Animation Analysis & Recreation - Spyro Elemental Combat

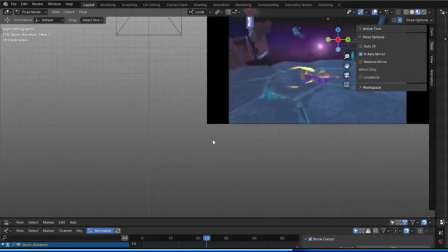4:02 When he stops spinning,
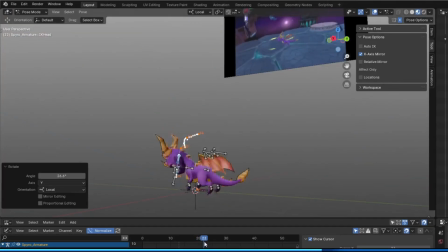4:03 the in-game animation handler handles the transition from the attack animation to whatever the next input is.
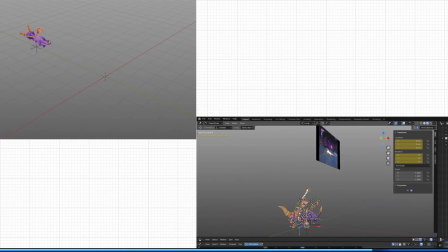4:11 I sort of bounce back and forth between building the base poses and then animating this empty to give it a bit more polish.
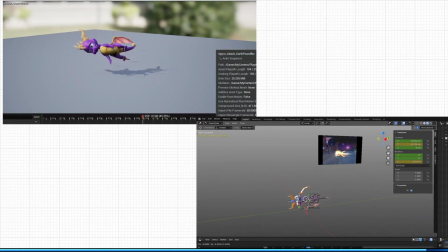4:21 Really short animation, but very impactful whenever you see it played in engine.
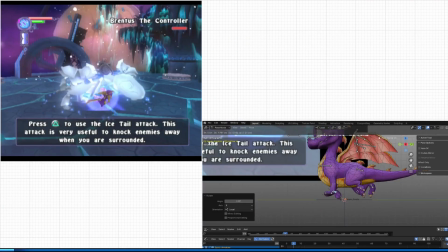4:26 Okay, moving on to the ice attack, which is called, in my notes I've got it called a tail whip.
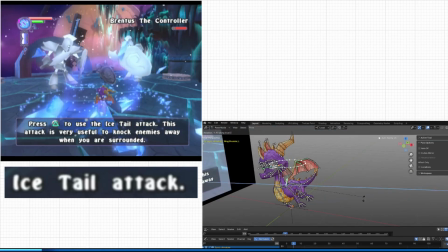4:34 I think it's called something else. This animation is incredibly simple.
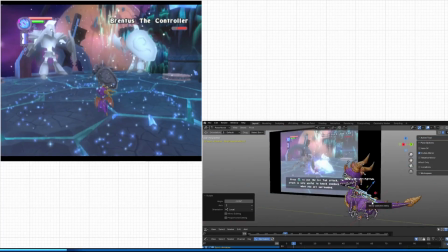4:38 There's only one pose, and there are no ease in or outs compared to the earth pound.
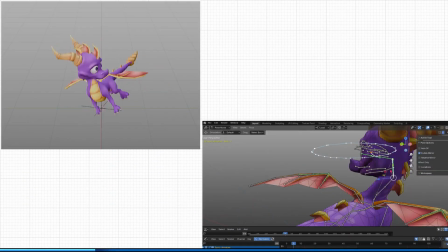4:44 And I think I know why. This animation is more about conveying a sense of speed.
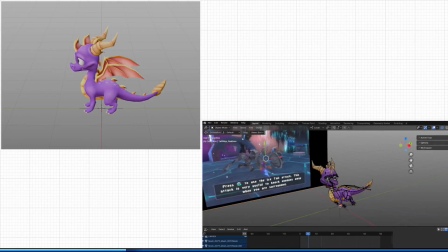4:49 The core movement is centered around this rotation here, with very little emphasis on changing poses, at all.
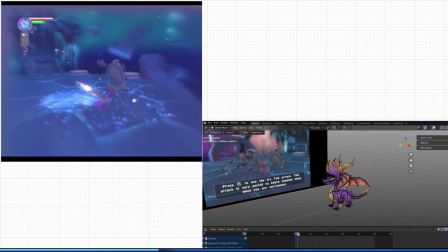4:57 This is probably because, if there was another main pose like in the middle of the attack, we couldn't see it.
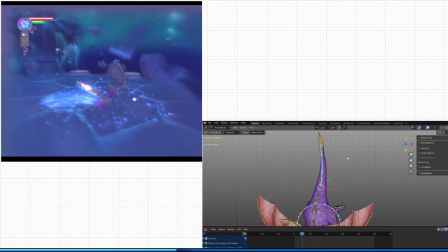5:03 He just moves too fast.
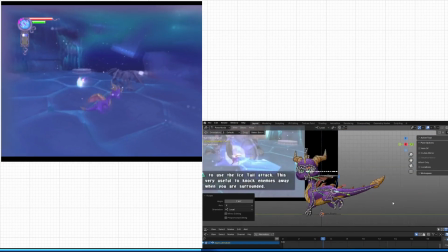5:05 After reviewing my reference footage, I decided to start by building the core movement rather than building the poses first.
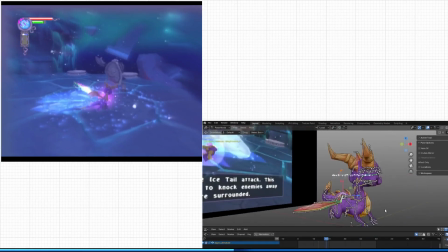5:13 So the first frame after pressing the button, to trigger the attack,
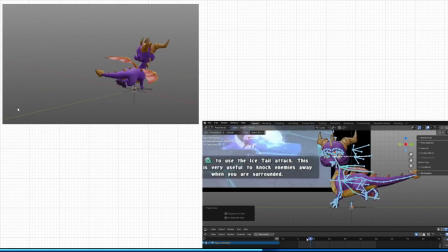5:18 Spyro immediately switches into this pose and he retains it while spinning exactly 2 times.
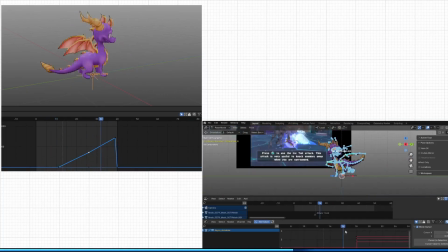5:24 I took this empty I have for Spyro, I set the rotation method to Euler,
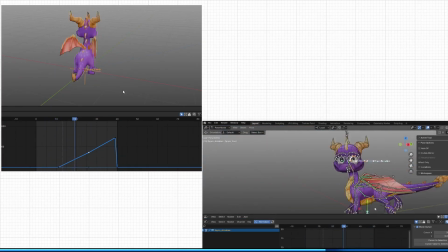5:30 and tracked the exact frame that Spyro reaches 360 degrees rotation, and then I set a keyframe there. This is the rate of rotation that best matched the original game, and I think it's pretty neat. I wanted to get this one right because there's nothing else really selling this attack to me, personally.
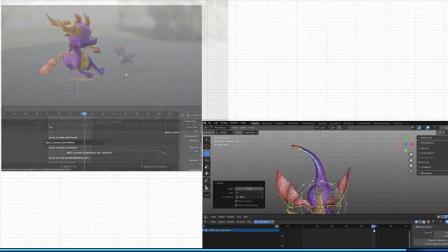5:48 It's all about the spin, and of course the VFX.
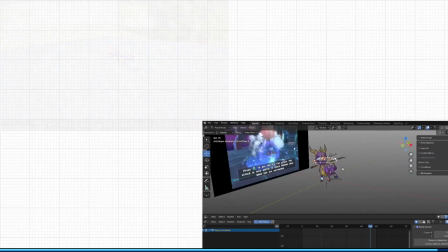5:54 And I think that's all I have to say about the ice attack. Let's move on to the earth pound attack.
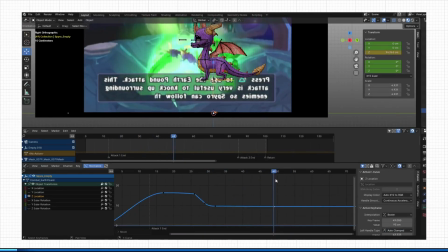6:01 Okay, so this one is a bit of a doozy. It's the longest of all the elemental attacks, but thankfully it can be broken down into a few parts.
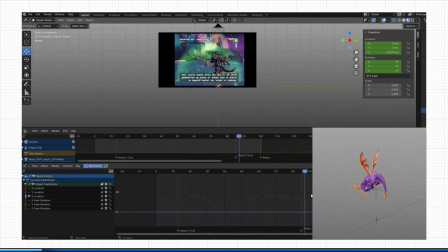6:10 Firstly, the initial flip, the second flip, and then the recovery flip.
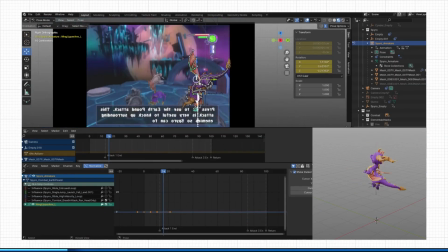6:16 In the first flip, the initial anticipation phase has 2 main poses, of which I could track by the position of Spyro's wings.
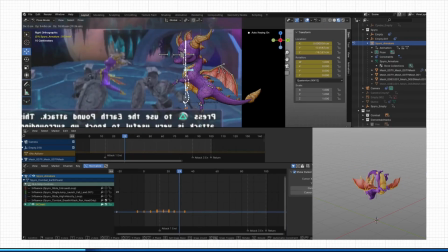6:25 In this animation,
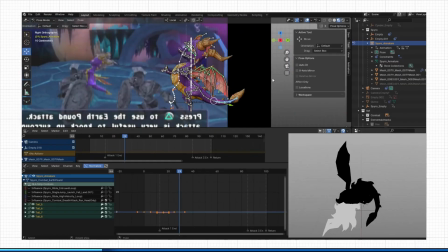6:27 his head or horns moves first and carries a sense of weight and momentum throughout the attack.
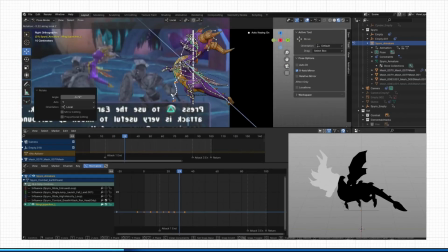6:35 He slams down with his chest before immediately switching into the next pose.
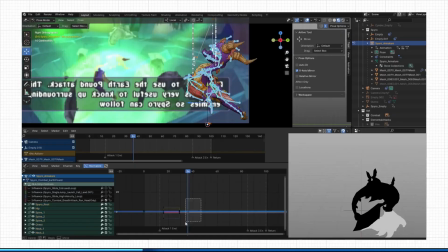6:40 The second flip, like this cycle here, is a direct copy of the first flip,
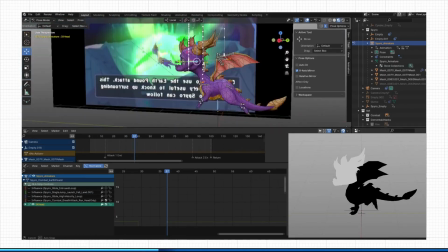6:46 but the transition, like I said, into the second flip is a little different.
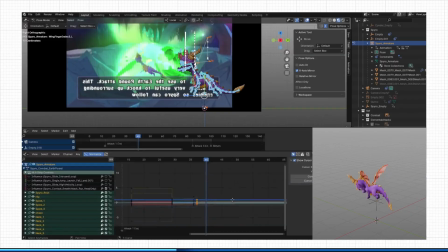6:50 You see, I noticed in my reference footage he immediately pops into this neutral pose.
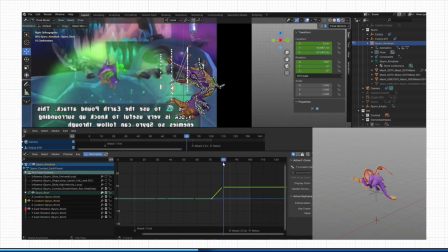6:57 It's a little jarring, but I suppose it serves the purpose of allowing for an easier transition into the next flip.
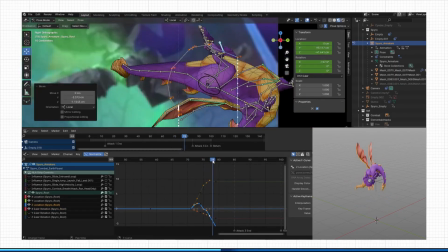7:03 And also, while the attack is going on in-game, you're not really looking at Spyro, you're mostly juggling enemies,
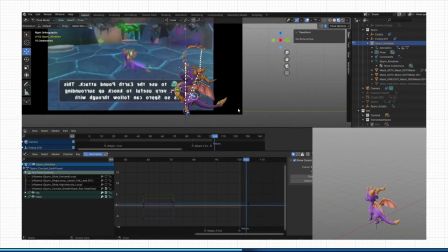7:10 and you're seeing the VFX of it warp the ground and all that good stuff, so moving on.
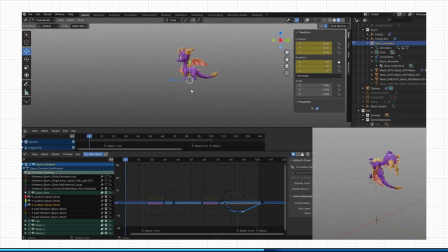7:16 The recovery sequence is, I guess you could say it has a longer overall ease out.
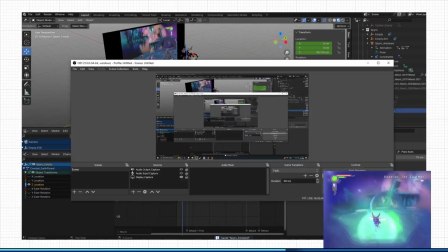7:23 I think I've got that right. He settles into his next animation with a very graceful flip.
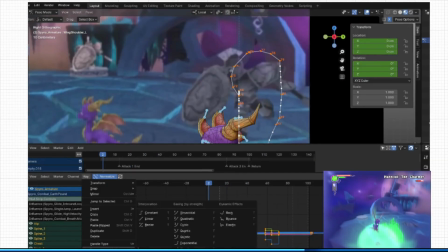7:30 Building this animation really exposed the weaknesses of my rig.
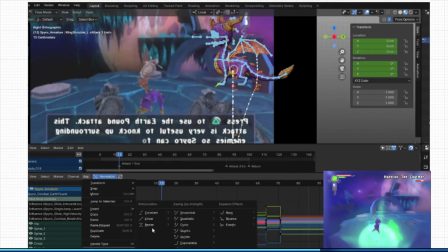7:34 I really wrestled with his spine a few times to get the right angles in certain spots.
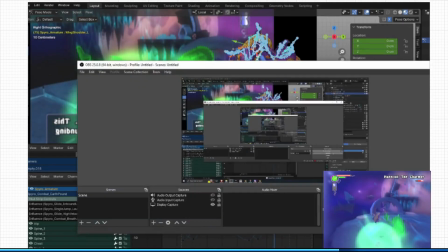7:39 So I need to go back and update this with a more up to standard or up to code rigging practices.
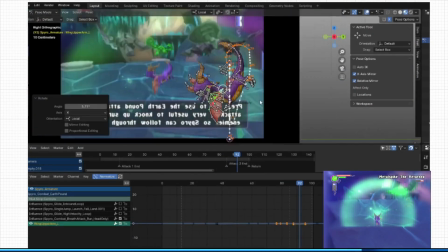7:46 Anyway, I tracked the position of his wings to get a feel for when certain keyframes might have been in the original animation.
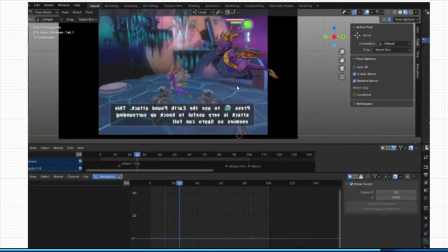7:53 I really like this last pose where he's got, his chest down,
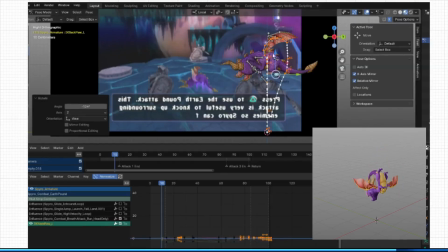7:57 his hips are kind of tilted up, and his front paws are coming towards the ground first.
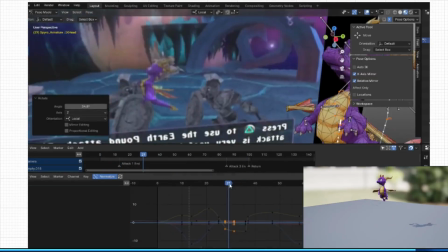8:02 I think it's very cat-like and very cute. And that's all I've got to say right now about the Earth Pound.